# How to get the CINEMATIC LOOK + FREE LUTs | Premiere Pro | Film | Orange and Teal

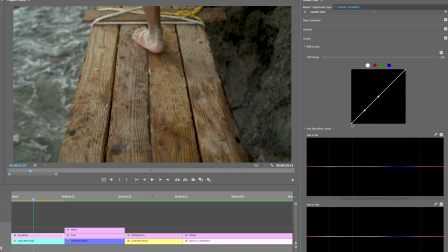The biggest thing for the Polaroid effect is the lifted blacks that we saw. so what we want to do is take our black level right here and lift it i know it looks kind of weird right now but we're gonna bring
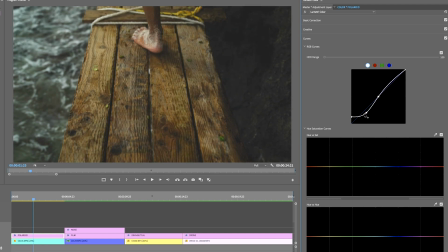it back in to create this cool contrast and we already have a really cool look to it this curves tool right here is magic i'm telling you so next what we want to do is go to our basic correction
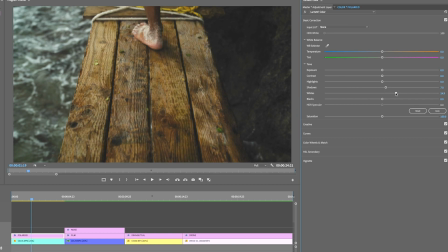you can lift the shadows a little bit maybe push up the whites and drop the highlights what we really want to do is just show that there's not a huge amount of dynamic range but we want to create contrast while having lifted blacks which is kind of contradictory so from here
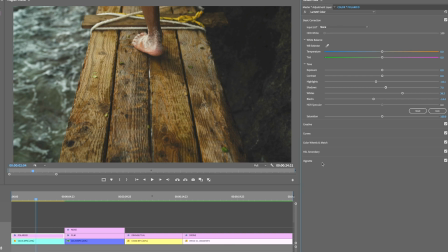that looks really clean we're just gonna throw on a vignette real quick pretty intense we're gonna feather it out the point is on every Polaroid is that
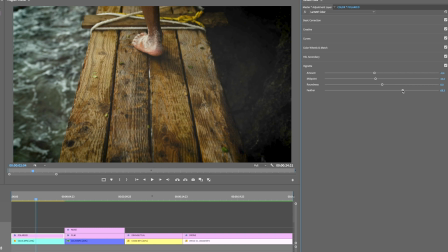the edges are completely vignetted so it's a real key
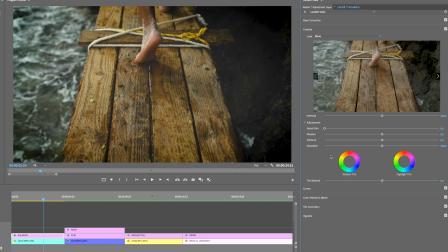to this look next we're gonna go into our creative they have a faded film slider right here which is like pretty sweet it just lifts the black channel overall for your look and it's super helpful for this what I tend to notice from
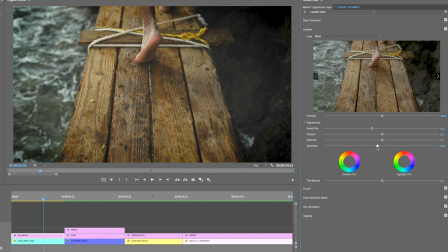polaroids is they're not over saturated so we're just gonna bring the saturation down but then we're gonna bring up the vibrance which brings up the individually muted colors and gives gives us kind of a palette right there.
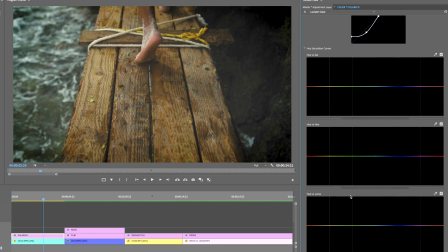Cool, next thing we're gonna do is just go back to our curves and we're just gonna tweak up these colors.
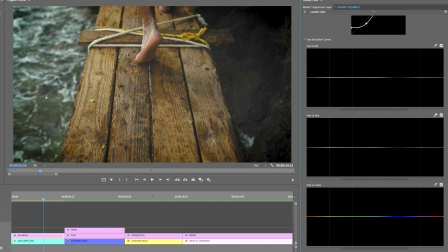What we're gonna do is we're gonna take the range and kind of make it into a single color. So what I'm trying to say is all of these greens should be one teal. So what we're doing is we're just trying to create a single look from this. So now we have this beautiful teal, a little before and after, it's all one color now.
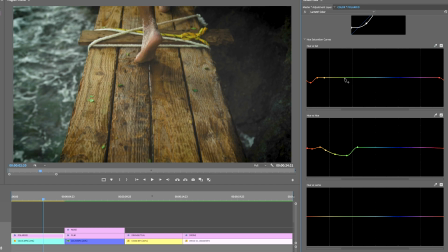And what we're gonna do is just clean up our skin tones a little bit here and then I'm not a massive fan of yellows I
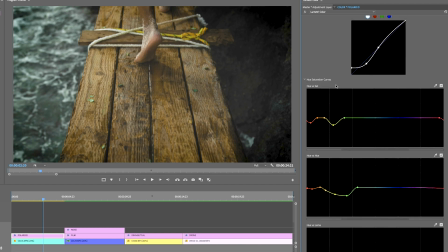don't think they're usually captured very well so we're just gonna desaturate those a bit I feel like this could use a bit more pop to it awesome and
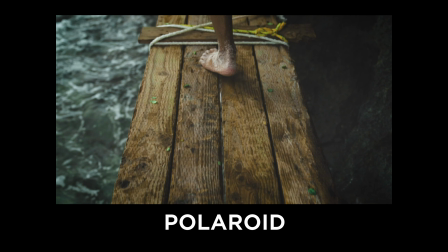there we go our Polaroid look now that that is out of the
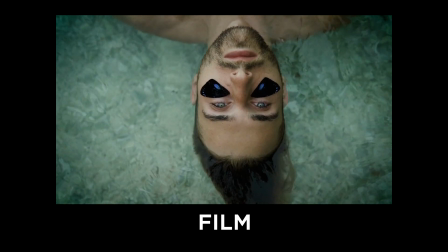way let's get into a film look the
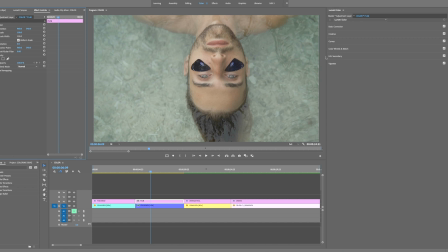film look is interesting because it's essentially taking cameras from the beginning of time and then trying to modernize it without losing too much of its identity.
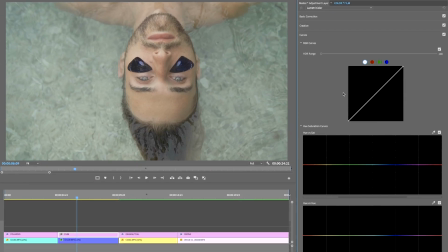What we want to do here is just really focus on the shadows, the vignette, and the coloring.
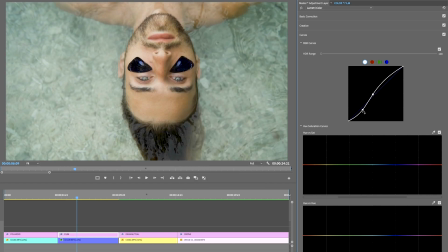So we're going to create our S curve and create that contrast right there. This look honestly doesn't take too much to it.
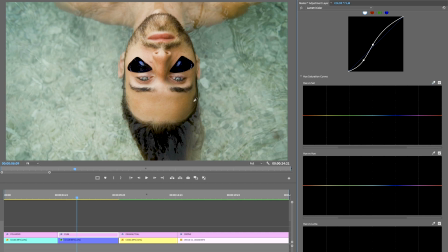Now what you notice in film is there's not a ton of skin tone. So we're just going to desaturate the skin tones a little bit. Everybody kind of looks pale in film. but what we can do is we can make things like this pop and give it a modern twist and
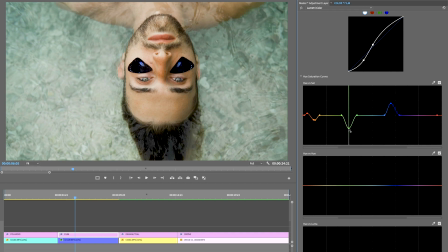then we're just going to make the water feel like one sort of color and desaturate it a bit we can come up here and bring down the
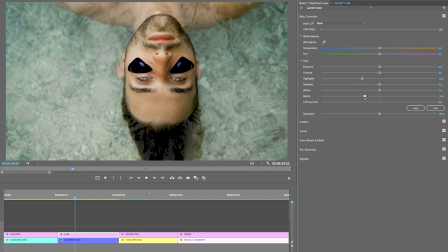highlights a bit and the black level just to add to the
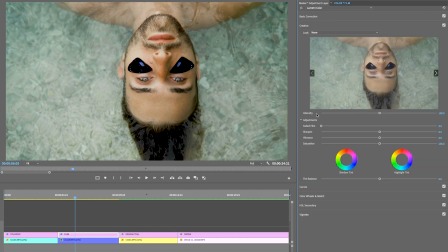intensity and then we're going to go back to our creative tab use our cop-out faded film look a bit bring down the saturation up the vibrance
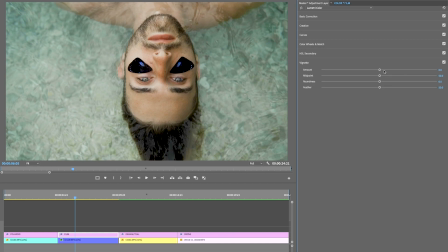of those few colors and then again vignette this one's kind of up to you
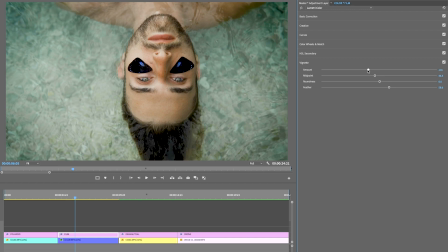in terms of how much vignette you really want to put on it i'm going to be a little over dramatic just so that you can get the rough idea
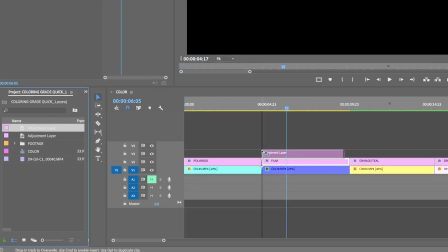awesome and then the key essential to this is just adding one more adjustment layer and then we're going to create some noise like we
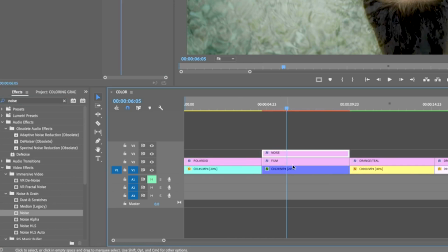did in the vhs video we put that on a separate adjustment layer because it takes so much power just to render that alone.
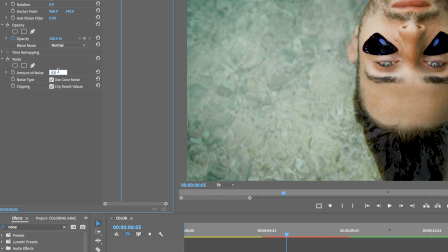And anywhere from around 10 to 20% looks really good here. So let's just go with the 15 and then we'll render that out.
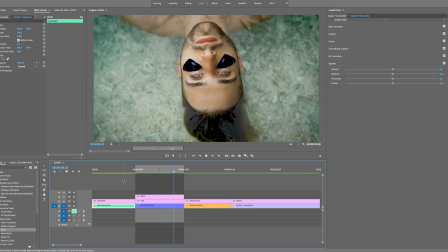And there we go. The classic film look. The noise is a little intense on this one.
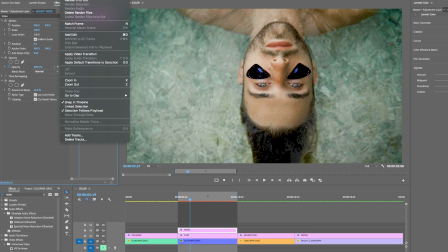I would honestly bring it down to 10%, but overall you get the idea. So obviously there are a lot of different types of film looks.